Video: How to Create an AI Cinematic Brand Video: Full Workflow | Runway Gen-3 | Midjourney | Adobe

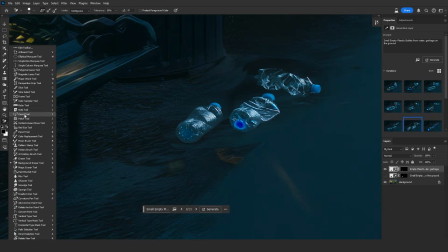Adobe's Firefly model produces great realistic results with clean edges because it's trained on stock materials.
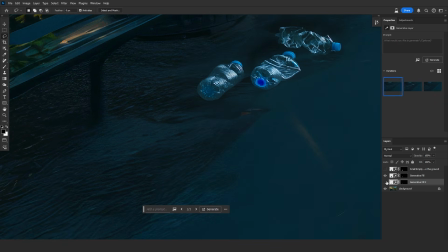I really like the direction this company is heading. We all need tools that allow us to have control over our work.
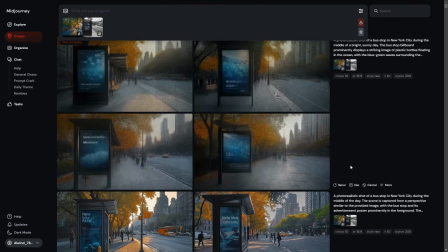The third shot is the turning point. Same city, same streets, and the same season.
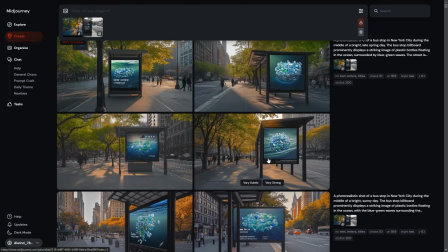A bus stop. I chose it because I liked the idea, which Path often uses in their Instagram.
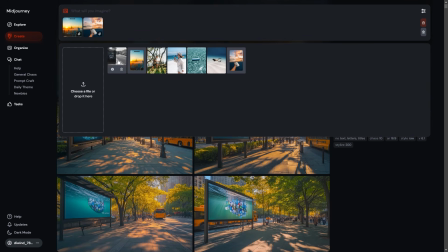It resonates with my concept. Here, the composition should clearly be split into two halves,
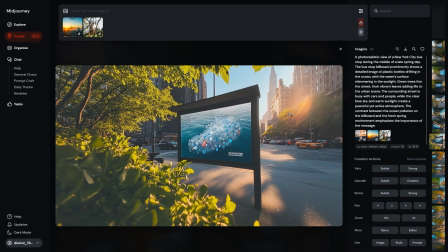symbolizing two different choices: the familiar and the new, leading to a cleaner future.
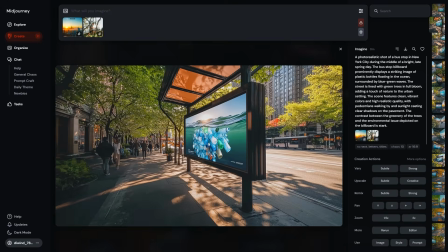A bus stop or train station is always a place between worlds.
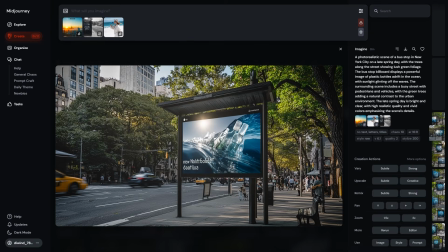The past is already gone, and the future hasn't arrived yet.
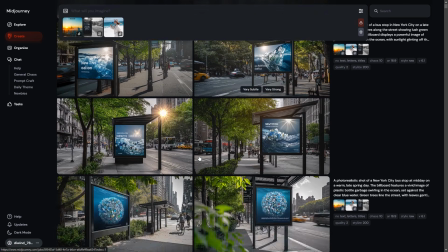I couldn't generate the exact text here due to the limitations of generative AI,
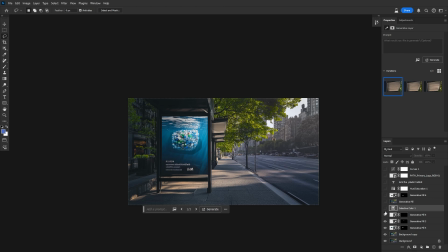but as you've probably guessed, Photoshop will be our tool. We can create a small poster that introduces the brand without fully revealing it.
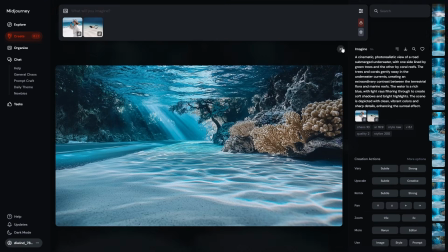The next shot is an underwater world with white sand, corals, and a path.
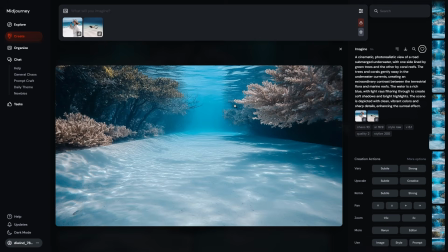I got it quickly. Midjourney never disappoints and handles long, complex prompts perfectly.
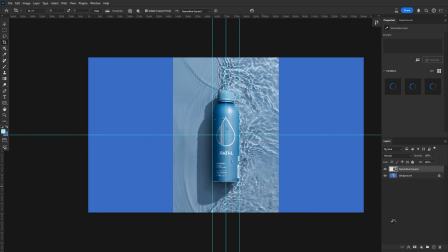I also took a photo of a path bottle that I liked. One quick swipe with Generative Expand, and it was ready.
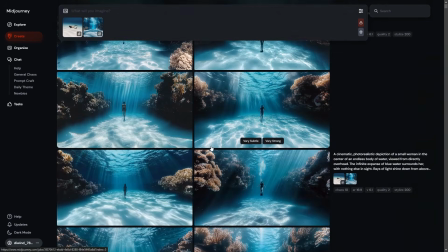For the final part of the video, I also decided to generate a character,
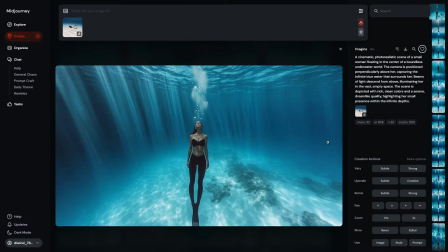the only individual featured in the entire AD, to make it feel more alive and relatable.
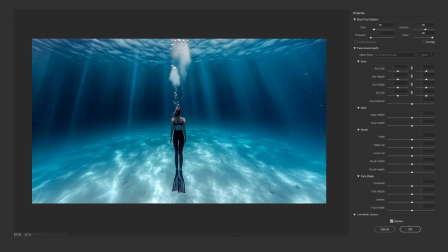I want to try placing a girl in a wetsuit directly inside the bottle.
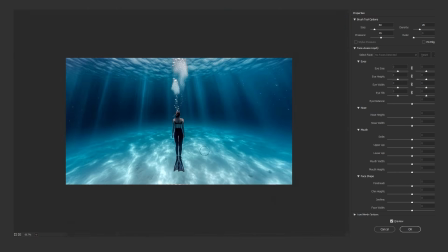This approach is often used by the brand and, much like a classic suit, it's always an effective, proven solution.
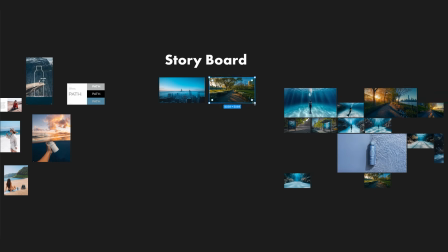I'm going to put together a visual storyboard from all the images and variations we've
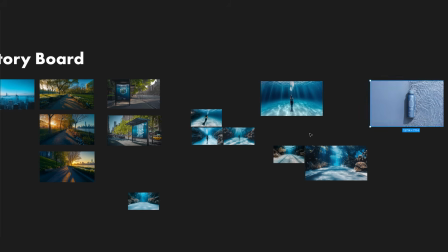generated to get a clear view of the whole project before we dive into making the video.
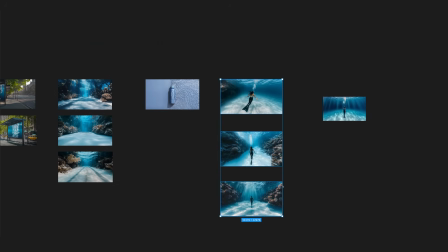It's important to do this first, since video creation takes a lot of time and effort.
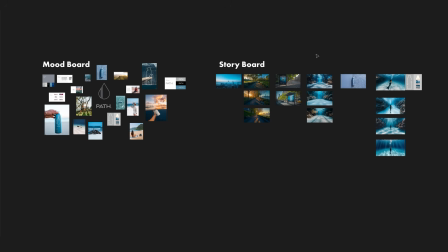You can already see how our video is starting to take form, even though we haven't started yet. Layer by layer, we're refining it, and generating the video is just one step in the process.
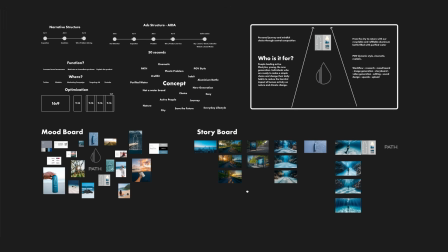The main point I want to make is this: what matters most is the planning before you hit the generate button.
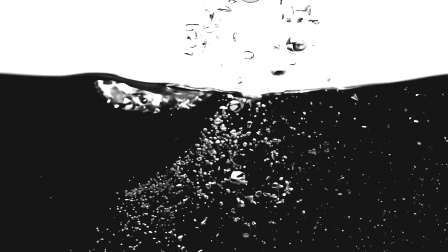By working step by step, we avoid randomness in our process. We know exactly what we want and are sure we'll get it.
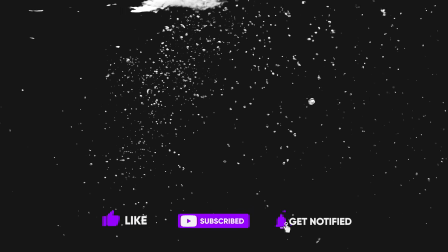And now, let's get started bringing everything we've created to life and see how Runway handles it.
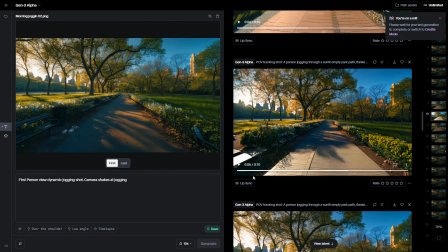I decided to make the entire video as immersive as possible,
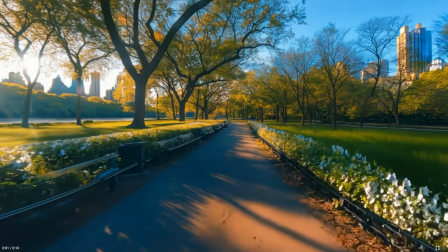without any visible cuts, to create the feeling of a first-person journey.
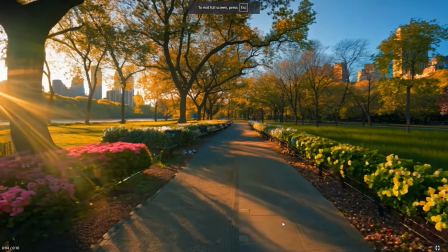Our dynamic 30-second runtime works well for this.
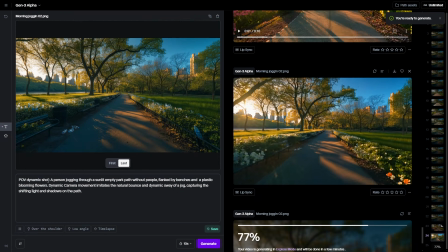Technically, I started the generation using the image-to-video mode. Then I applied an obvious but challenging technique.
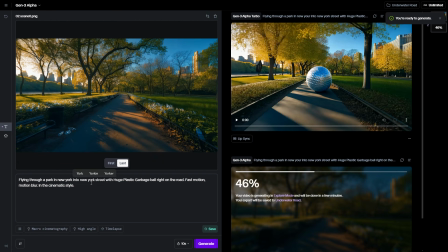Using the first frame and last frame mode, I began creating full scene where our image is positioned in the center of a 20-second video.
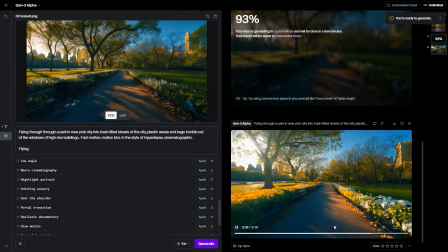The first frame mode means the image will be the starting point, and Runway will generate a 10-second video clip from there.
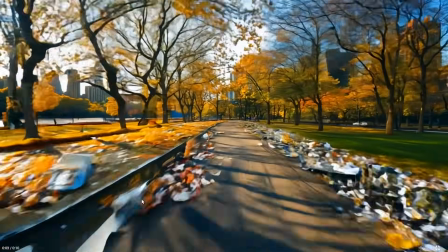In last frame mode, the image will be the final frame in the 10-second video. This approach allowed me to create events in both directions over time.
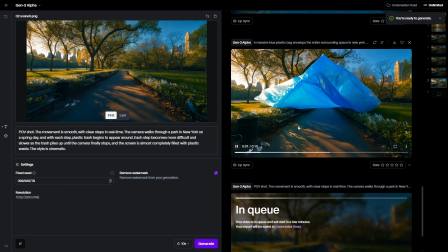It's incredible. This scene is complete. A peaceful walk was interrupted by a massive plastic bag blocking the path.
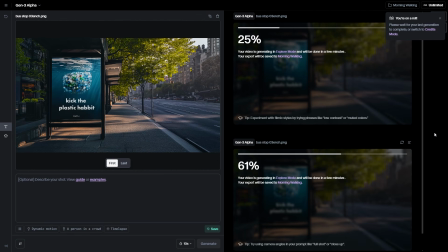It acts as our trigger event, leading to the bus stop. The bus stop shot works as a transition, showing a moment of tension and chaos.
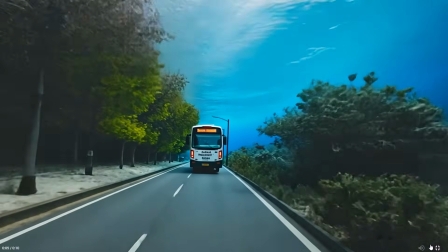I couldn't fully pull off the portal effect like I wanted. As I mentioned earlier, we still don't have full control over it.
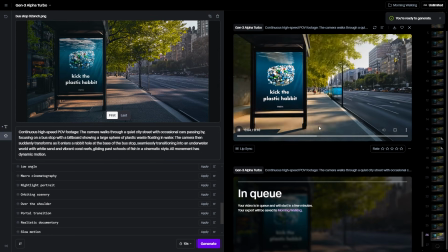But sticking to our concept, there are plenty of ways to make it work.